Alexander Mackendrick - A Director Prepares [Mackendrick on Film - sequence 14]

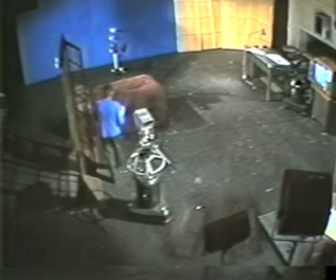But these two characters are still the same height. What happens if you've got two characters not the same height, or indeed if you've got somebody over here who is standing? Because this camera is at eye level, at my eye level, normal height, I appear to be looking below camera when I look down. So that means that we have to take this camera and take it down. And that way our eyes seem to make eye contact.
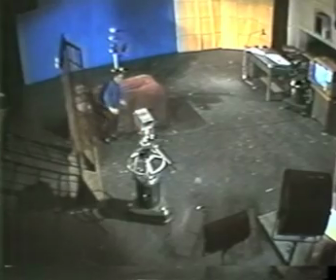We seem to be looking directly at each other. But supposing Juliet is sitting down here, and she's looking up. Her eye line, you see, is quite high above the camera over there. That means that we have to take that camera and lift it up higher so that it shoots closer to this sloping axis. And so the eye line is closer to the axis. Fine.
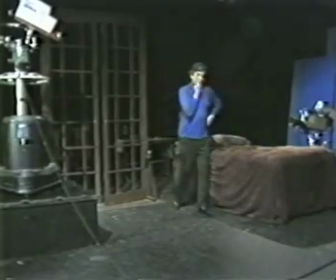Let me look at this for a moment and think.
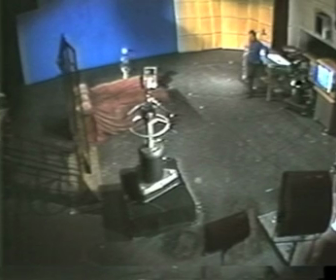I'm beginning to think over again this whole problem of the axis. And I'd like in a way to start again. Start not assuming that both of the pieces of furniture are over like that. So let me tackle it the way I might. When I walk onto a set, usually I don't assume where the cameras are going to be in the middle of the floor. I get the cameras off the floor entirely and stack away.
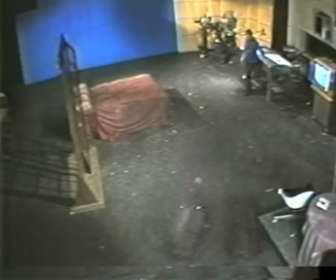Let's put them over there. All right, cameras out of the way. I'm not thinking of the cameras at the moment. I want to rethink this question of the axis. Let me start again.
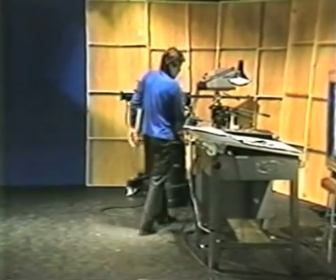In fact, let me go back to the plan of the studio.
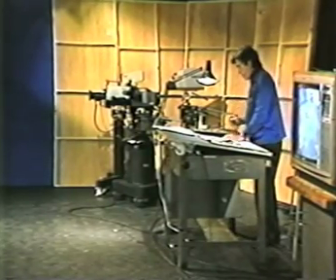The longest axis in this particular area is the diagonal in the studio, isn't it?
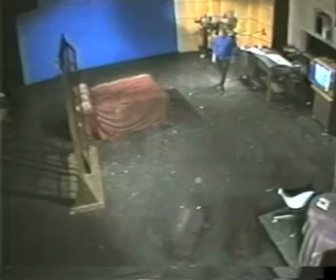I think it might be more interesting to do some of the staging to that axis. In other words, a line that goes straight from there to there along this diagonal. And what I think I'll do is that I think I'll take these two elements, the bed and the window, and stage them on that particular line.
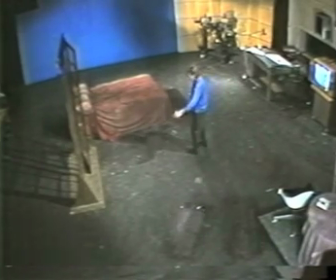I'll put the window down there and the bed back there. We see how that works. It means I can shoot along the diagonal.
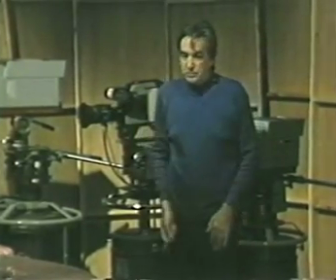Down there I can get a full-length figure and show the whole of the set. I can frame figures in the foreground here in medium shot.
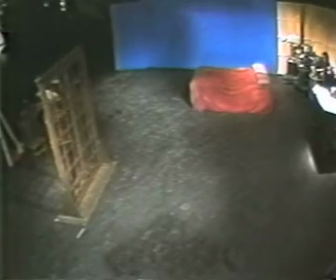I can also work from down here. I can put a master camera in this position, shooting along the axis in this direction and on this side of the axis.
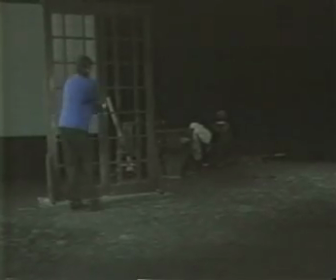Or indeed, if I like, I can shoot from right outside.
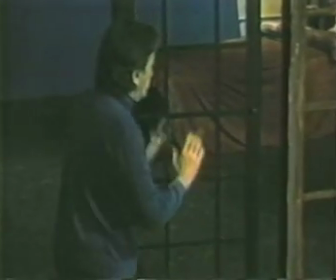I can move a camera outside here, shooting back on figures in the foreground.
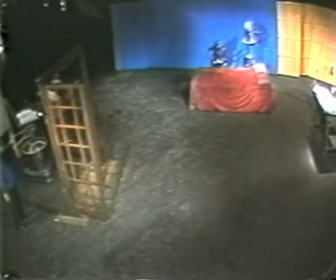So long focus camera here, shooting over in that direction, master camera in the middle, the other long focus camera shooting back in this direction.
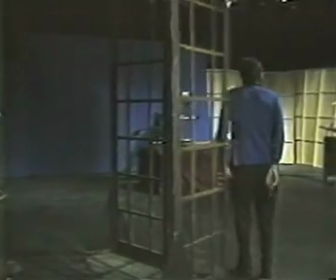Fine. Another point to notice is that the master camera, which is over there,
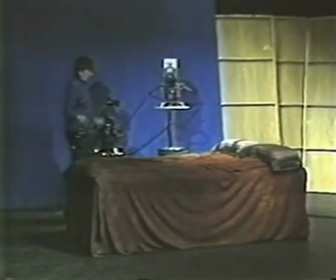and the close-up camera, which is close beside it, they're in a position where the close-up camera is slightly on the inside,
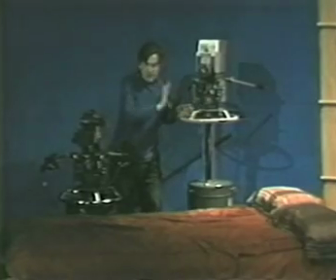that is closer to this axis than the master camera. The point of that is that when we're cutting from a master shot that shows two characters to a closer angle of one of them here, you see more frontally. That is, the eye line is closer to the lens in this particular camera. You're showing the audience more of what it wants to see. It's easier perhaps to explain that by showing you setup sketches over here.
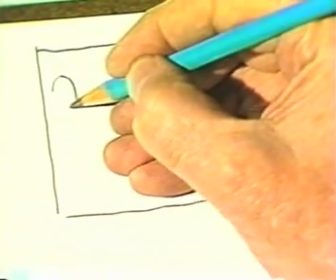The master shot, a figure in the foreground, so, by the bed perhaps.
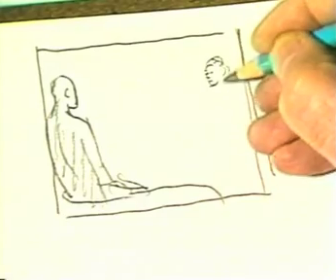He, say it's Romeo, is looking off towards the girl in background. She's seen full length. Now we want to cut closer. We want to cut to a close shot of this part of the scene.
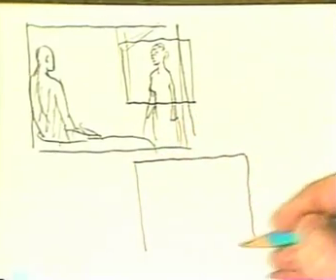We do that by switching to the longer focus angle, the camera that is next to the master.
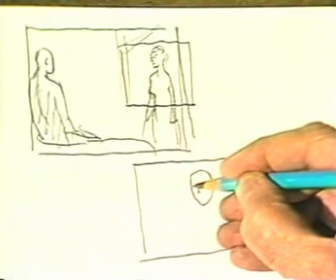But because it is nearer to the axis, it will be like this.
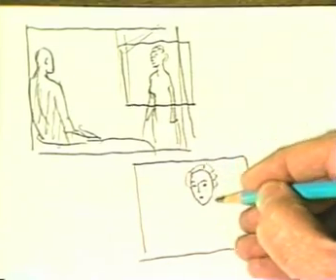Slightly different eye line, closer to the lens. As you see, when we cut closer, we come round more frontally to the face, showing more of what we want to see.
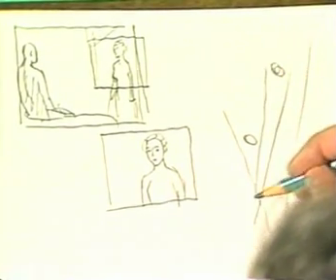Oddly, this usually makes the cut seem smoother because it follows the desire of the audience to see more of what it wants to see. Good. Well, now the environment is taking shape. Now, in fact, I think we can go back to discussing the text, which we laid aside for a while. You remember that we charted out the various steps. Let's begin to think in terms of the performances. Over the years, I've worked with a number of actors and taken great pleasure in watching good actors at work. Actors are vain. They have to be. The attention and admiration of an audience is what an actor lives for. And without a live audience in film, that's what the director supplies. The director is in fact a kind of stand-in for the audience. That means that when the actor does something marvelous, the director warms his enthusiasm.
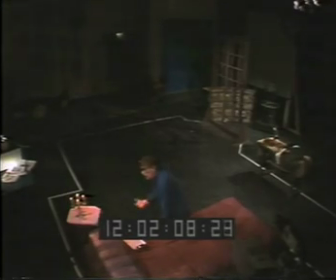And when the actor does something that isn't quite so good, you dim your enthusiasm a little bit. And the actor needing your attention adjusts. It's a form of emotional blackmail, if you like, but it's in a good cause. That's really what I should have told the student who asked, how do you get actors to do what you want?
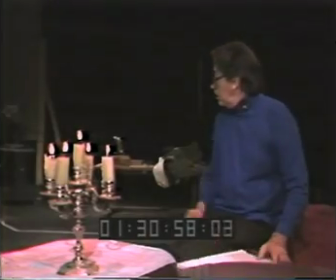Well, heaven help me, I'm no actor.
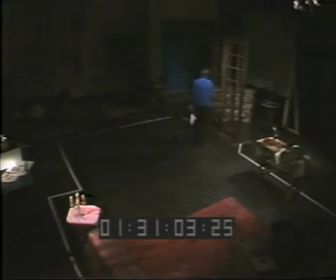But I've discovered that, in fact, as a director, although I may not have the skills of an actor, I've got to develop the imagination of an actor. I've got to be able to think like the character. That's something that I do mostly on my own, really, obviously, in preparation at home when I'm lying in the bath and thinking about the story and the characters, or before you go to sleep. That's a good time, when you daydream and your unconscious gets to work while you sleep. But mostly, really, I do it at this stage where the set is beginning to develop and
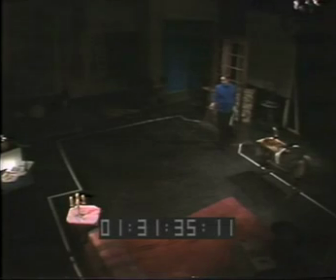where I'm beginning to realize the performing area in which the characters will live, the behavior of the actors. And that's when I begin to think about who goes where. For example, over here, Romeo and Juliet.
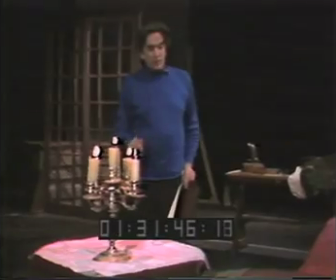Who sleeps on the outside and who on the inside?
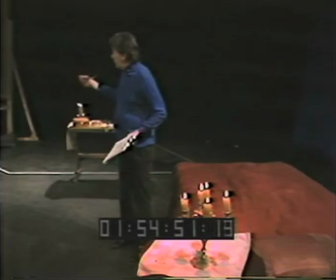It's my impulse to think that maybe Romeo sleeps there, because at the back you'll be able to watch the dawn coming up, and that's the story. In which case, if he wakes first, he'd have to get out at this side of the bed, at the end of the bed over here. So, in fact, I could pick him up, getting out of bed here, like that.
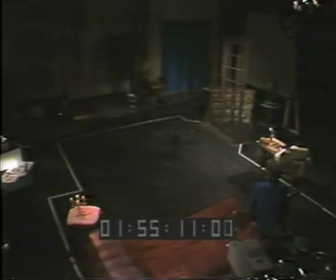That's good. Looking off towards the window in that direction. That means, in fact, a good idea, it seems to me,
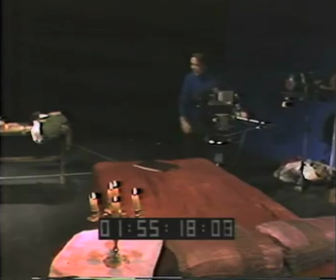would be that I take the camera over here and begin on the shot of the window and pull back to include Romeo.
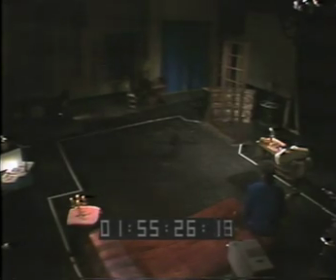So, with the girl here. I'd like to see the girl too. So that means, indeed, I have to pan the camera around in this way to see her.
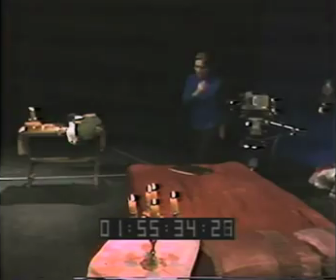Or maybe he should move round. Maybe he goes starting here and he walks round.
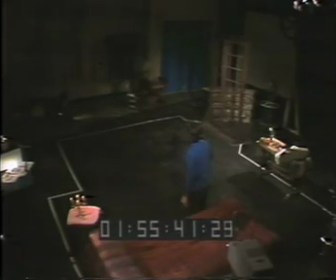You know, the only trouble with that is that he's really more anxious about the window. He wants to go straight to the window to look out. So why does he move around here? If that is that crabwise movement, it's a rather artificial movement. I need something to motivate, something to give him a plausible move in this direction. The moves of an actor on the stage are, in the first place, they've got to look natural, so there's got to be some reason for him to go from here to there and so on.
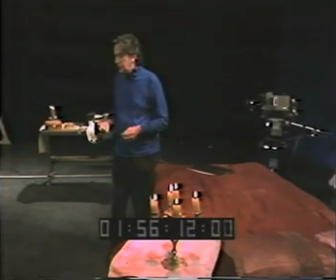And I, as a director, have to find means to suggest that this is why you make that move to this particular position. A position, incidentally, that's useful for me in knowing where I put the camera to show the scene. Which brings me to the subject of props. Props. Props are terribly important from the director's point of view.
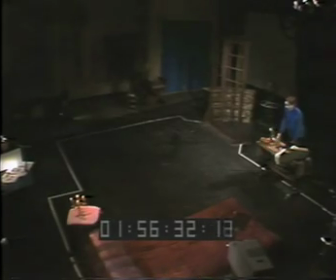They are the things with which he really controls the behavior of the actor on the stage.